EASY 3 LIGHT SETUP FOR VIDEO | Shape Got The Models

And I'm telling you, majority of my portfolio when I first started is based off of this light setup.
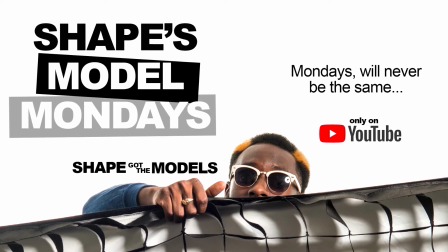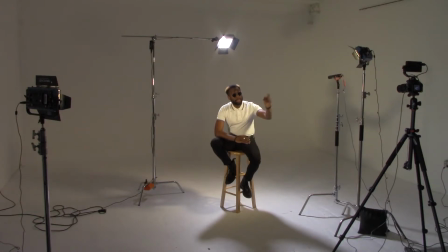0:21 Hey, hey, shake out the models. Fashion and important photographer here in New Jersey. And today I'm going to show you how to do three-point light setup for making cinematic video in studio.
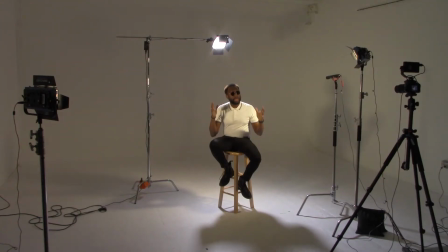0:32 Let's go. I'm here in my studio in New Jersey in an undisclosed location.
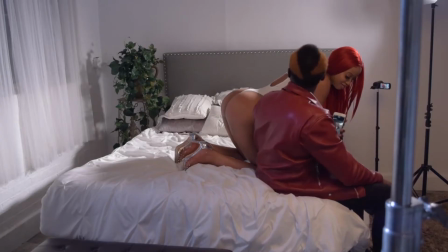0:37 And this is where I shoot all my models, all my product photography, and all my fashion photography. If you are a model, make sure you contact me on social media, subscribe to this channel. This channel is for you.
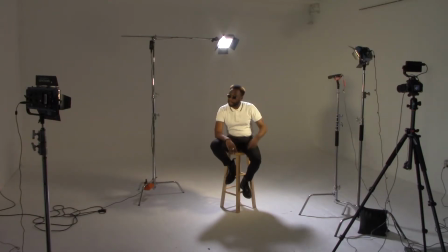0:49 Alright, so currently I have all three lights on. I got the key light on, I got the full light on, and I got my hair light on. So this is a three light setup. Key light, fill light, hair light. The way you set them up is you want to make sure your key is your strongest light. That means it is the most important light inside your footage. So it has to be the light closest to you.
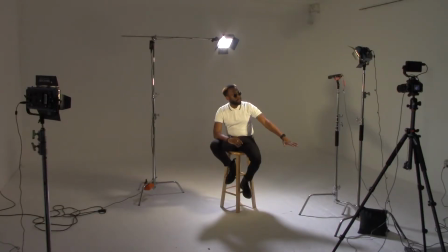1:09 Right now my key light is about 4 feet in front of me, right? To the angle, to the left, okay? So it's on an angle towards me. I have the fill light. The fill light's job is to fill in the shadows that my key light creates.
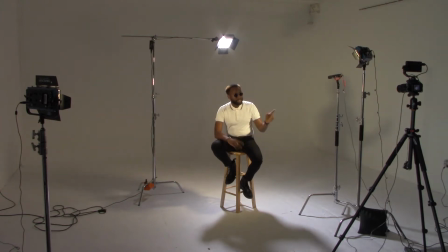1:23 So fill light, by the definition, to fill in the shadows. It's about twice the distance that I am right now that my key light is from me. So it's about 4 feet, my key light, and then my fill light is about 8 feet. Now behind me and above me I have what's called the hair light. The hair light's job is one job only to separate you from the background.
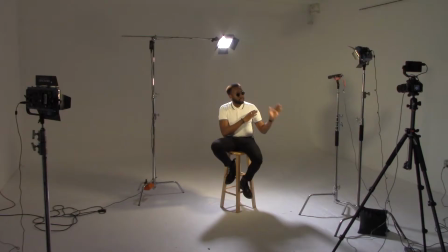1:45 So I'm going to show you through these three light setups, using one light at a time, what each individual light does. And I'm going to describe the goal behind them all.
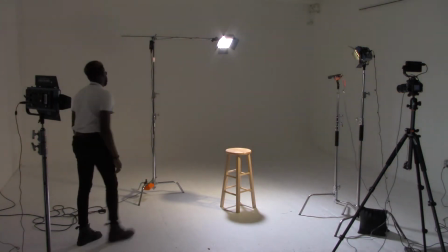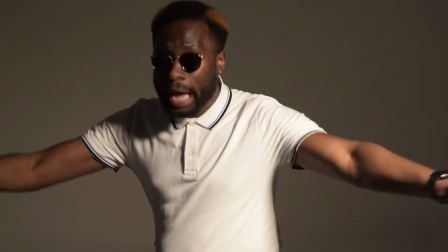2:03 Now I personally love this light by itself. I could stop right here and do the rest of the video with this light.
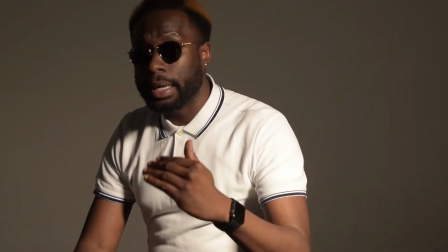2:09 It's my favorite type of lighting because when I started doing photography, assisting a celebrity photographer in New York, we mainly shot our subjects with one light.
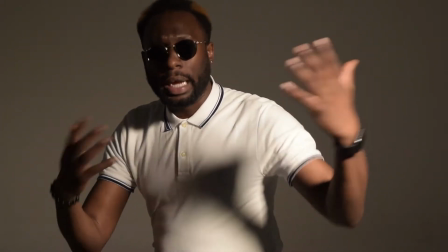2:18 And we used the light to actually light the subject and light the background together.
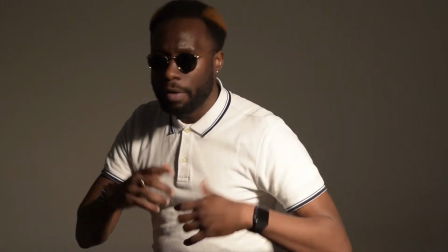2:22 So if you wanted a great background, kind of like that magazine cover look for Vogue or maybe a magazine cover look for Harper's Bazaar,
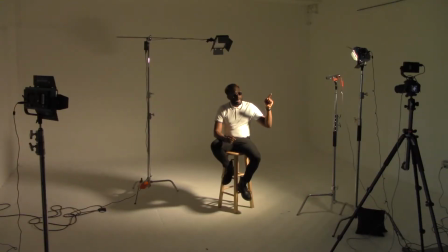2:29 you can use one light to accomplish that, okay?
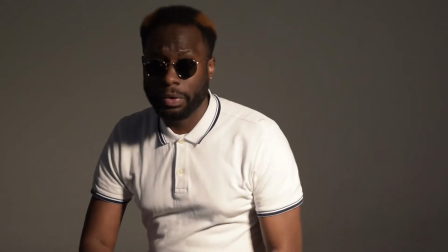2:33 And I'm telling you, majority of my portfolio when I first started is based off of this light setup.
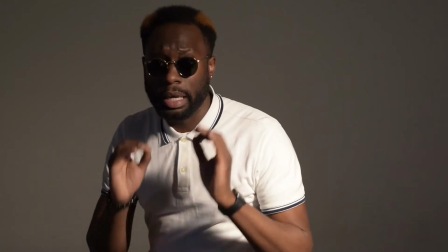2:38 I absolutely adore it. It's my go-to thing.
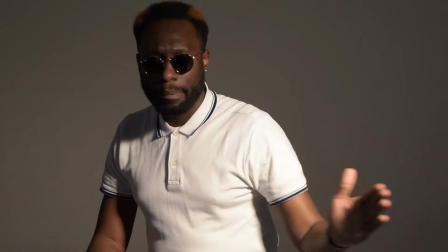2:42 If I'm in a cramp or if I'm in a rush, take the light, make sure it's about 45 degrees from the camera,
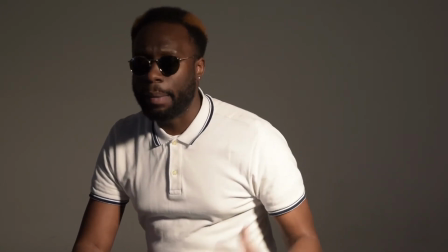2:50 45 degrees angled down and facing the subject and bring it in close. Now, the problem is though,
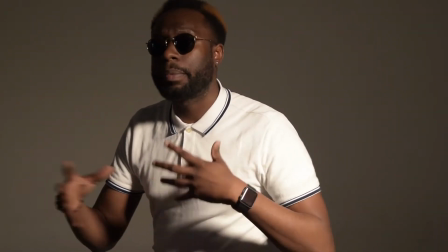2:57 it's too dramatic and most of the time if the scene doesn't require a dramatic scene when you're making a film or even when you're doing portraits,
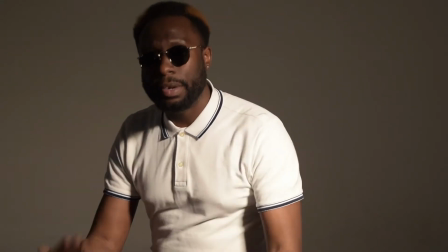3:05 you want it to create what's called a more even look, right? So that's where the fill light comes into play.
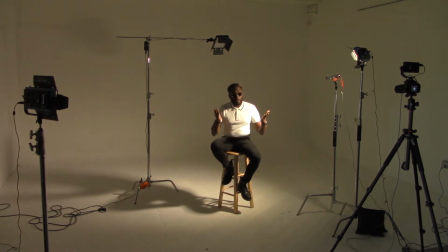3:10 The fill light's job is to fill in the shadows that the main light or the key light creates.
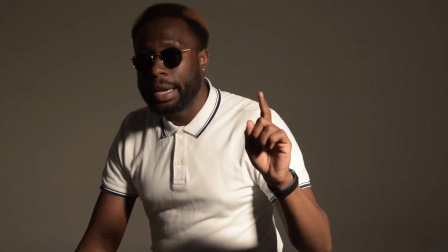3:16 I'm going to stop calling it the main light, but I want you guys to know that. It's called the key light, but it's supposed to, it's the main light. that's why it's called the key light, right?
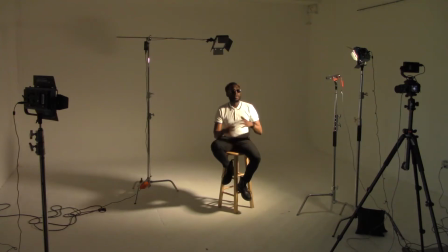3:24 So the fill light fills in the shadows that the key light creates.
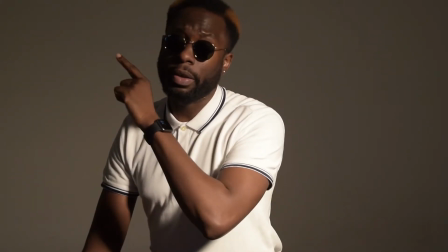3:29 So when I turn on this fill light now,
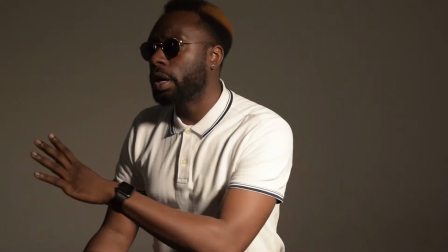3:31 you're going to see that it's going to dramatically reduce the shadows and it's also going to light the background a little bit so this gray should turn into a lighter gray.
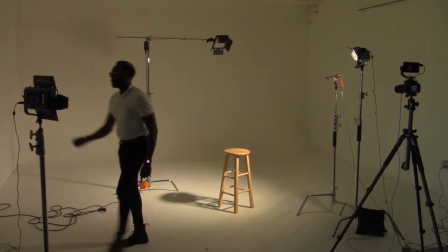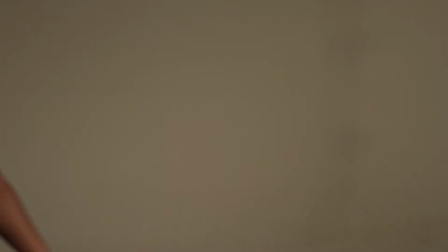3:43 There you go. All right. Now, things line up in here a little bit, right?
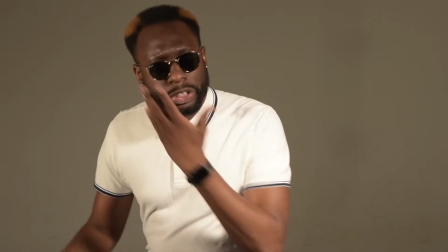3:49 Now all the shadows are gone.